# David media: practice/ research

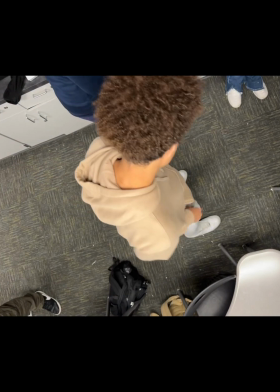Aerial shot. This shot looks down at the characters and scene. This can create a feeling of forebodying in the audience.
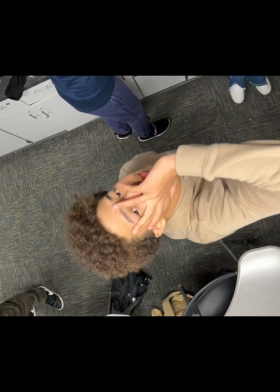This can also give the sense of a character being inferior, or it can also be interpreted as a character having aura.
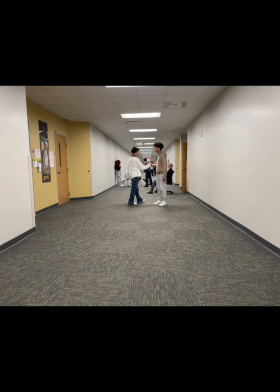The character looks up at the camera above. Long shot. This shot depicts the full body of a character and enables the viewer to read them in relation to the surroundings. If the character is small in comparison, it can create the idea that they are overwhelmed or threatened.
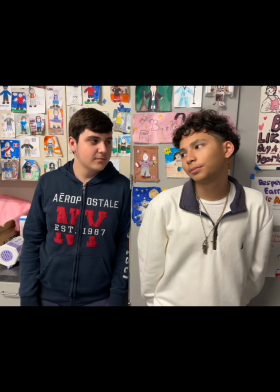Two shot. This shot contains two characters and enables the audience to read their body language and interaction with each other. This can be used to show a conversation of some sort amongst the characters or a sort of whimsical vibe, giving the audience a sense of playfulness.
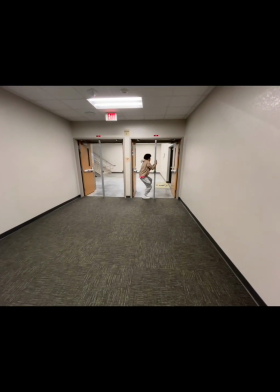Wide shot. This features a number of people and the audience can read their body language in relation to each other. This also has an emotional impact on the audience, giving off a message/meaning.
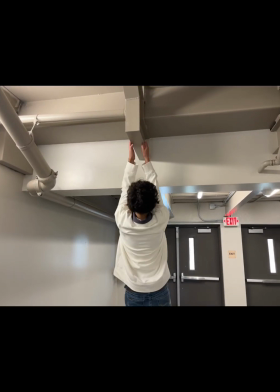The mid shot allows the audience to read the body language of the character and a bit of the surroundings.
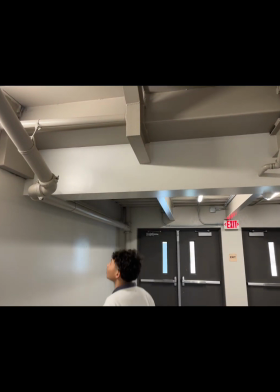It can both emphasize the surroundings of the viewer as well as the character's body language.
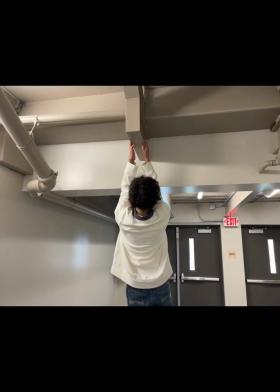This allows the audience to feel like they're really there without having them too close to the action.
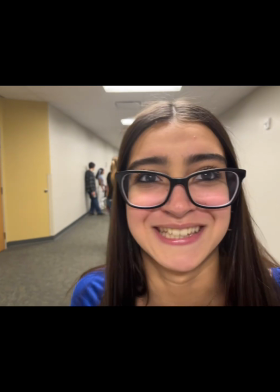The close-up shot is a shot where the audience can see an object very closely as to see its details.
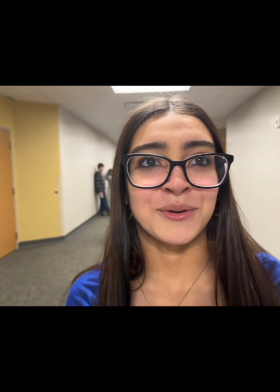It draws the audience to the characters and shows that the character's facial expression is important.
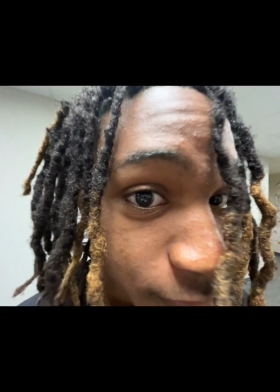The point of view shot shows what the character is looking at. This makes the viewer feel like they are one of the characters.
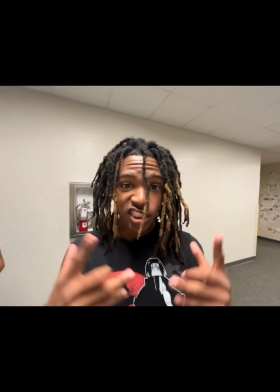It helps the audience feel closer to the character's feelings and experiences.
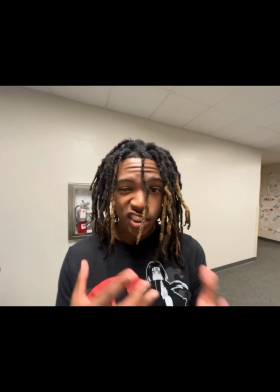It can also engage the audience further and helps the viewer understand what the character is feeling.
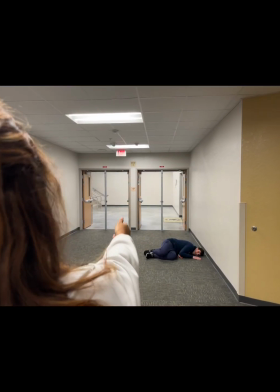The over-the-shoulder shot is used when two characters are conversing.
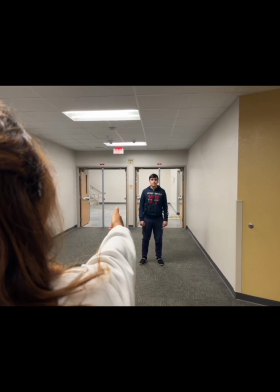This allows the reader to become part of the conversation.
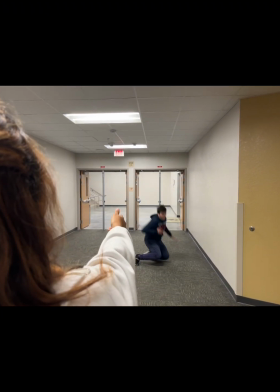It orients the viewer as the off-screen actor is seen again during the reverse coverage. The audience's feelings for the on-screen actor is emphasized by how long the off-screen actor has been off-screen.
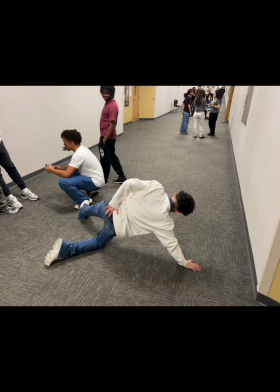The high-angle shot is where the audience is looking down at a character.
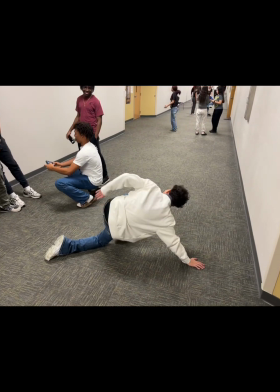The angle positions the audience as worried and caring for the object. It adds a visceral reaction, it adds narrative information, and it presents characters as diminished or vulnerable.
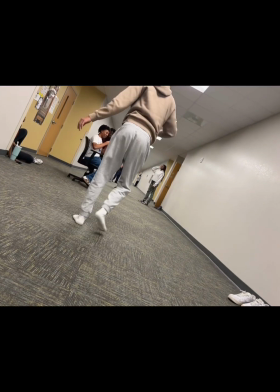The canted or Dutch angle shot. Canted is when the camera is tilted to one side.
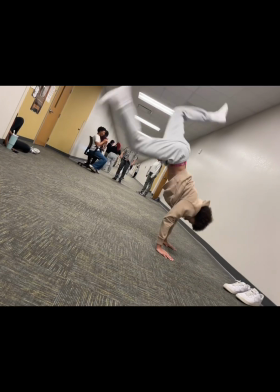This is disorienting. There could be frantic on-screen action, or it could signify mental unraveling.
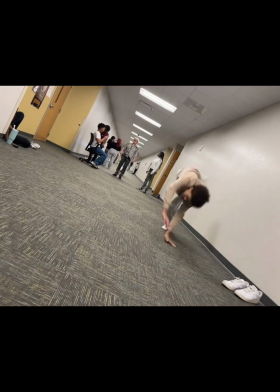This angle gives the viewer an uneasy feeling, like something isn't quite right, or something ominous is looming just ahead.
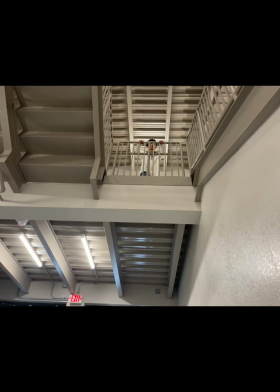Low angle shot. This shot encourages the audience to look up to the character, making that character appear dominant, confident, and powerful. This makes the subject appear to be larger, wider, taller, and closer.
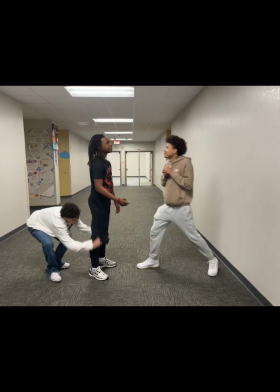Steadicam. The steady and smooth, a mounted camera.
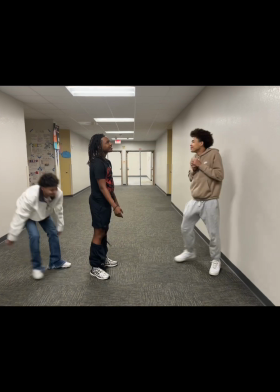This shows the audience into the space with the character, thus allowing more emotional connection.
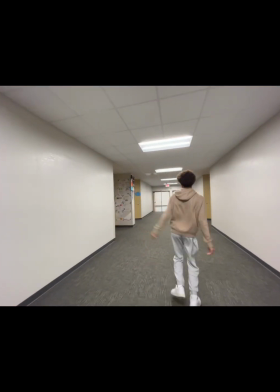Tracking shot. Same as the dolly, but it is on a track to keep it steady, smooth, and continuous.
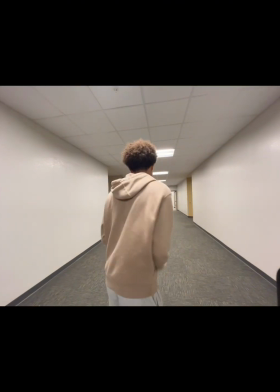This shows the viewer with their immersive nature can bring the audience along with a person.
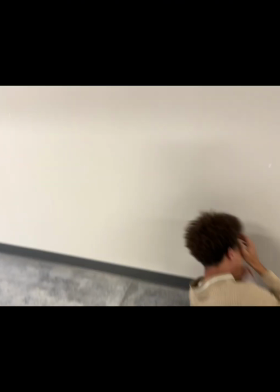A tilt shot remains static but moves up and down to show the scale of things.
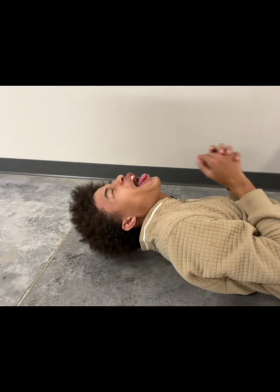In this shot, the effect lets the viewer either move alongside an object or character to show an environment.
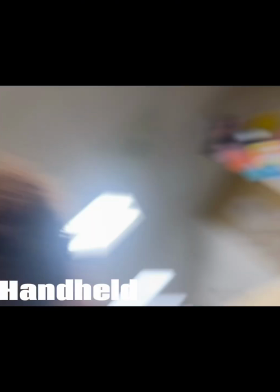The handheld shot is typically used to emphasize an emotion and gives a documentary feel to the viewer.
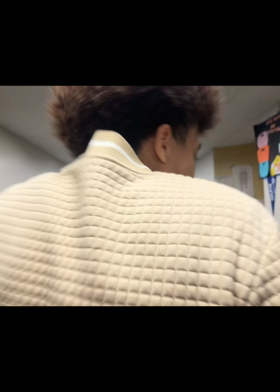In this shot, the handheld shot gives the viewer an emphasis to feel like they are also in the.
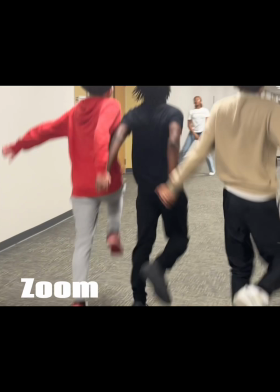The zoom brings the object closer to the audience by adjusting the lens rather than the camera itself.
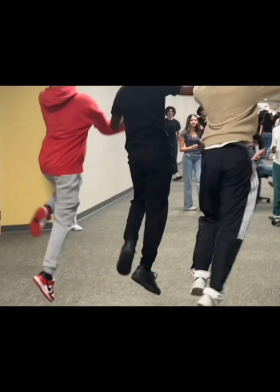In this shot, this will build intimacy with the audience to the character as they get a grasp on their emotions.